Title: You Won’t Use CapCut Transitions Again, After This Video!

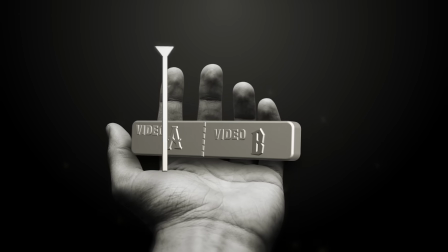The difference between an average edit and a professional one is transitions.
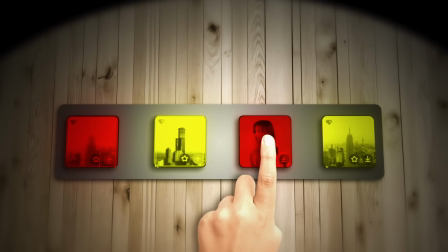Most people think transitions are just flashy, pre-made effects you drag and drop, but that's not what actually makes an edit feel smooth, cinematic, or powerful.
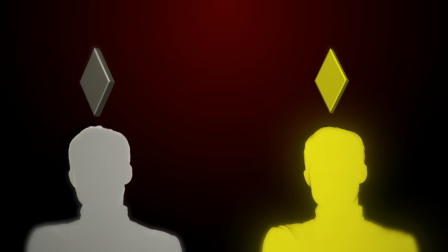Whether you're a beginner or a pro, the way you connect scenes is what keeps people watching.
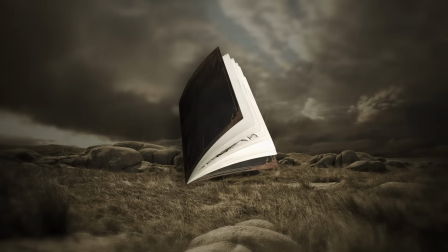If the rhythm is right, you can create a masterpiece. Today, I'll show you manual transitions you can build yourself in CapCut.
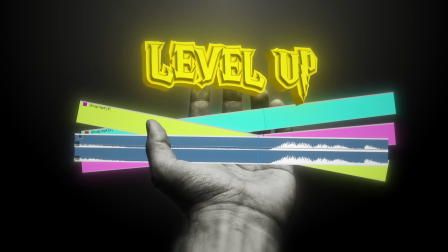And once you understand them, your edits will instantly level up. But first, let me tell you a story.
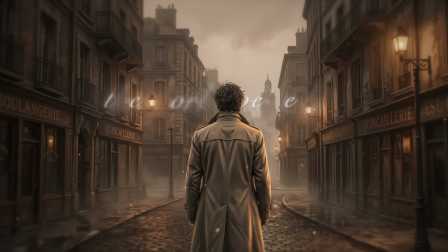In the world we live in, there are things that can truly amaze us.
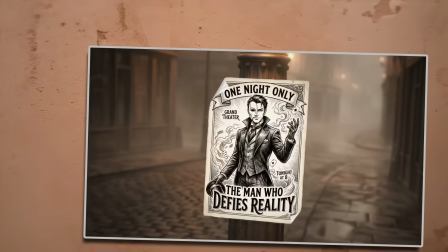One night, you decide to go to a magic show that's been advertised all over the city.
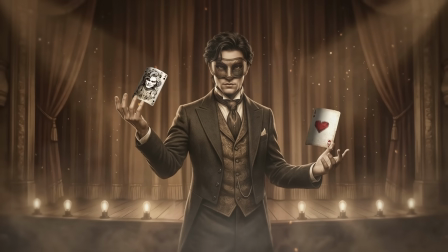The magician is known for tricks that nobody can figure out. But that night, while you're enjoying the show, something strange happens.
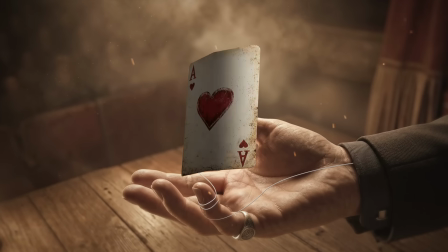You saw the magician's transition tricks. You get excited.
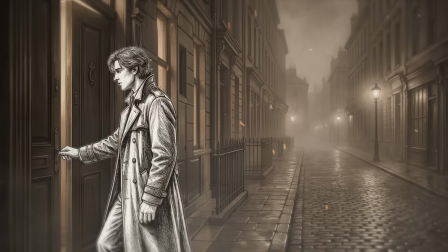You feel proud for discovering the secret. You go home, replay the tricks in your mind, and tell all your friends about it.
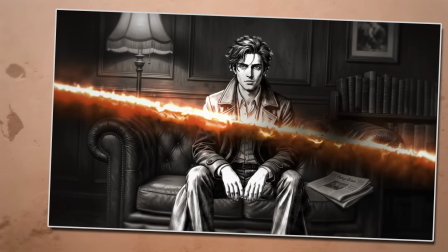But what you actually did was kill the magic. A month later, the magician returns to the city.
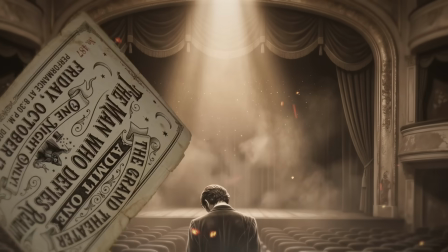But this time, you don't buy a ticket. And because you told your friends, and they told others, no one shows up.
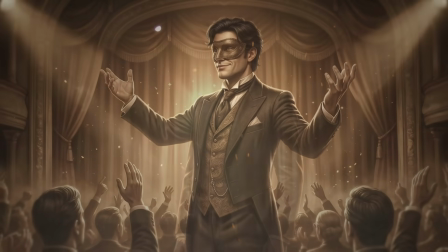The show that once felt like a miracle now feels like a simple trick that everyone understands.
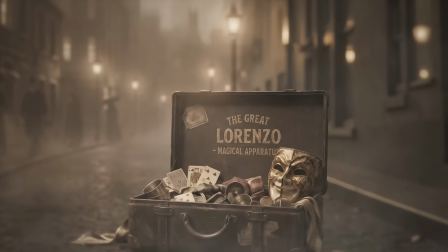And after that, the magician never comes back.
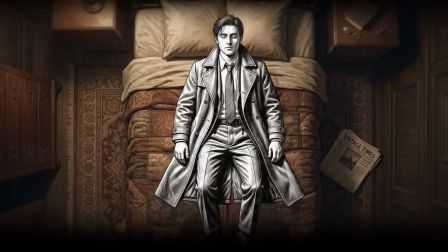One night, you fall asleep, and when you open your eyes the next day, you're back in time.
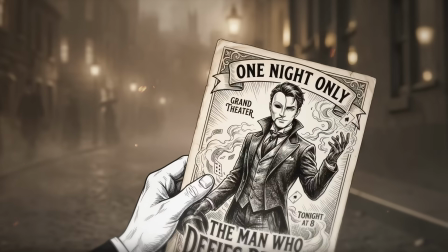You're confused. Maybe this is your second chance. This time, you choose a different path.
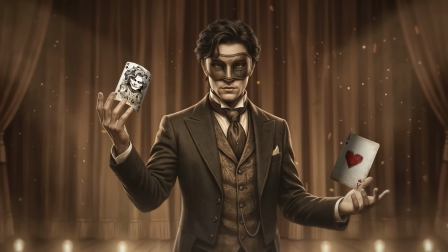You go to the magic show again. You watch every trick. You see everything you saw before.
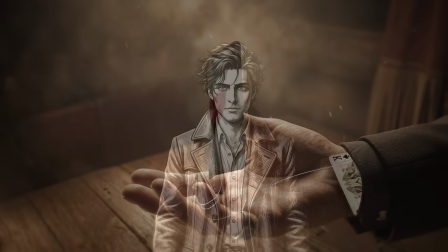But this time, you stay quiet.
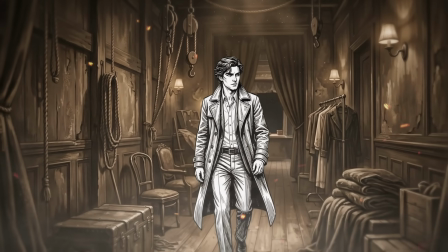At the end of the show, you decide to go backstage and say hi to the magician. You already know his tricks, but now you understand something deeper. Some things are not meant to be explained. You wait in the room until he walks in.
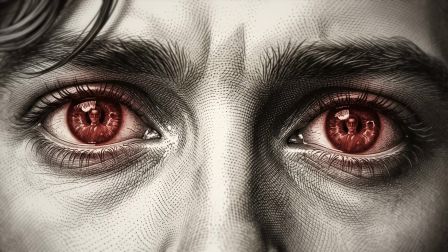And then, as you look into his eyes, you realize you were the magician all along.
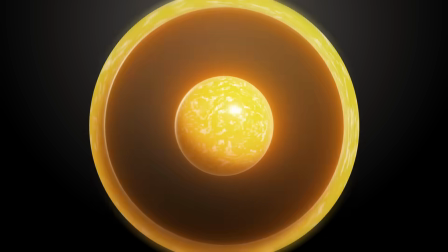The magician's greatest trick was never the illusion itself, but knowing when to hide it.
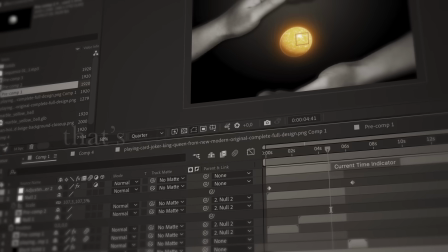And maybe that's what editing really is.
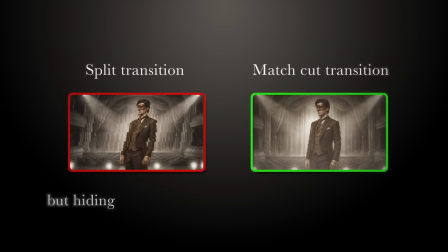Not showing the transition, but hiding it so well that people only feel the emotion.
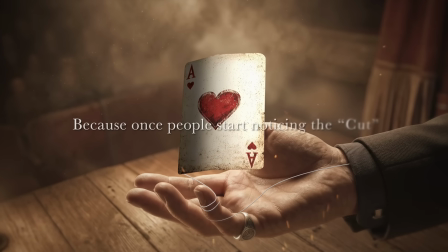Because once people start noticing the cut, the magic is already gone.
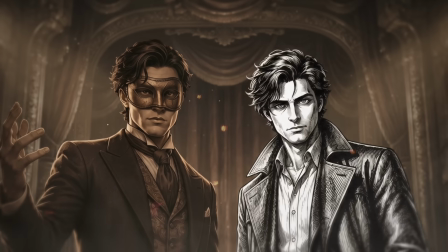And don't forget that, in the end, we are both the magician and the audience.
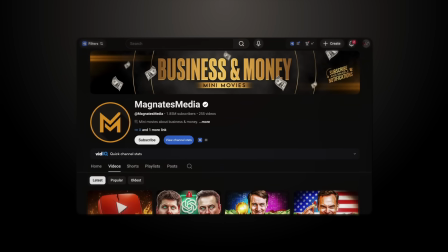One of the best examples of smooth transitions can be found in MagnatesMedia videos,
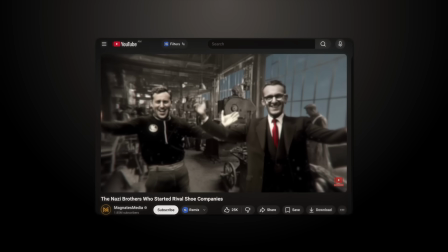like this famous transition where a shoe comes up from the bottom of the screen while the background scene blurs and moves into the next shot.
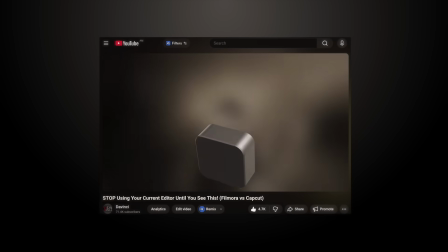I've actually used this transition in a couple of my own videos before,
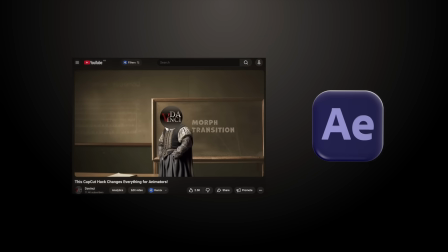even though I created it in After Effects using 3D rotations, and which can be pretty time-consuming.
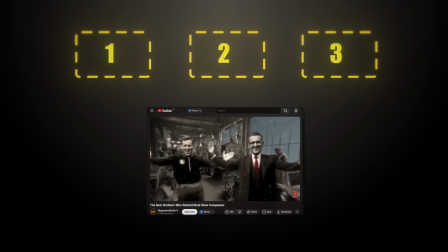The transition itself follows a simple structure, and once you understand that structure, you can recreate a simpler version of it in CapCut.
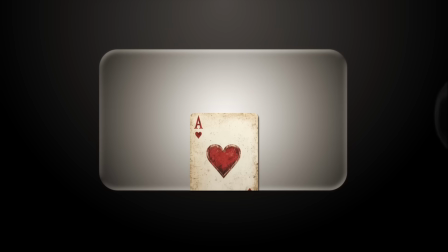So, what does this transition actually do? When an object enters from the bottom of the screen, it naturally diverts the viewer's attention toward it.
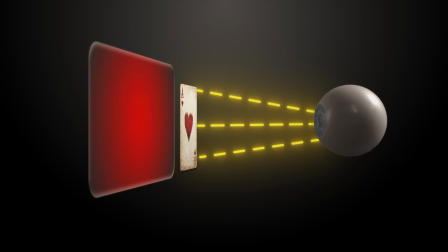Because of that, the jump between scenes feels much smoother and less noticeable. To create this effect, we need an object and a blur effect for the background transition.
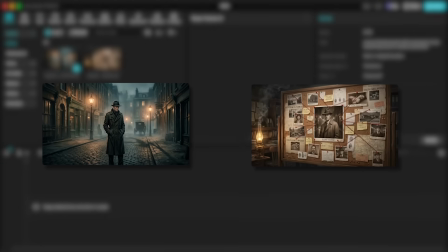Here I have two static images that I'm going to use as two different scenes.
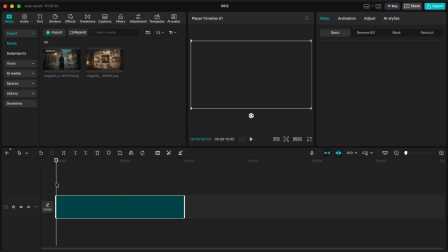I drop the first image into the timeline, shorten it to around 4 to 5 seconds, and let's give it a slow zoom in by creating keyframes at the beginning and end of the image to make it more dynamic.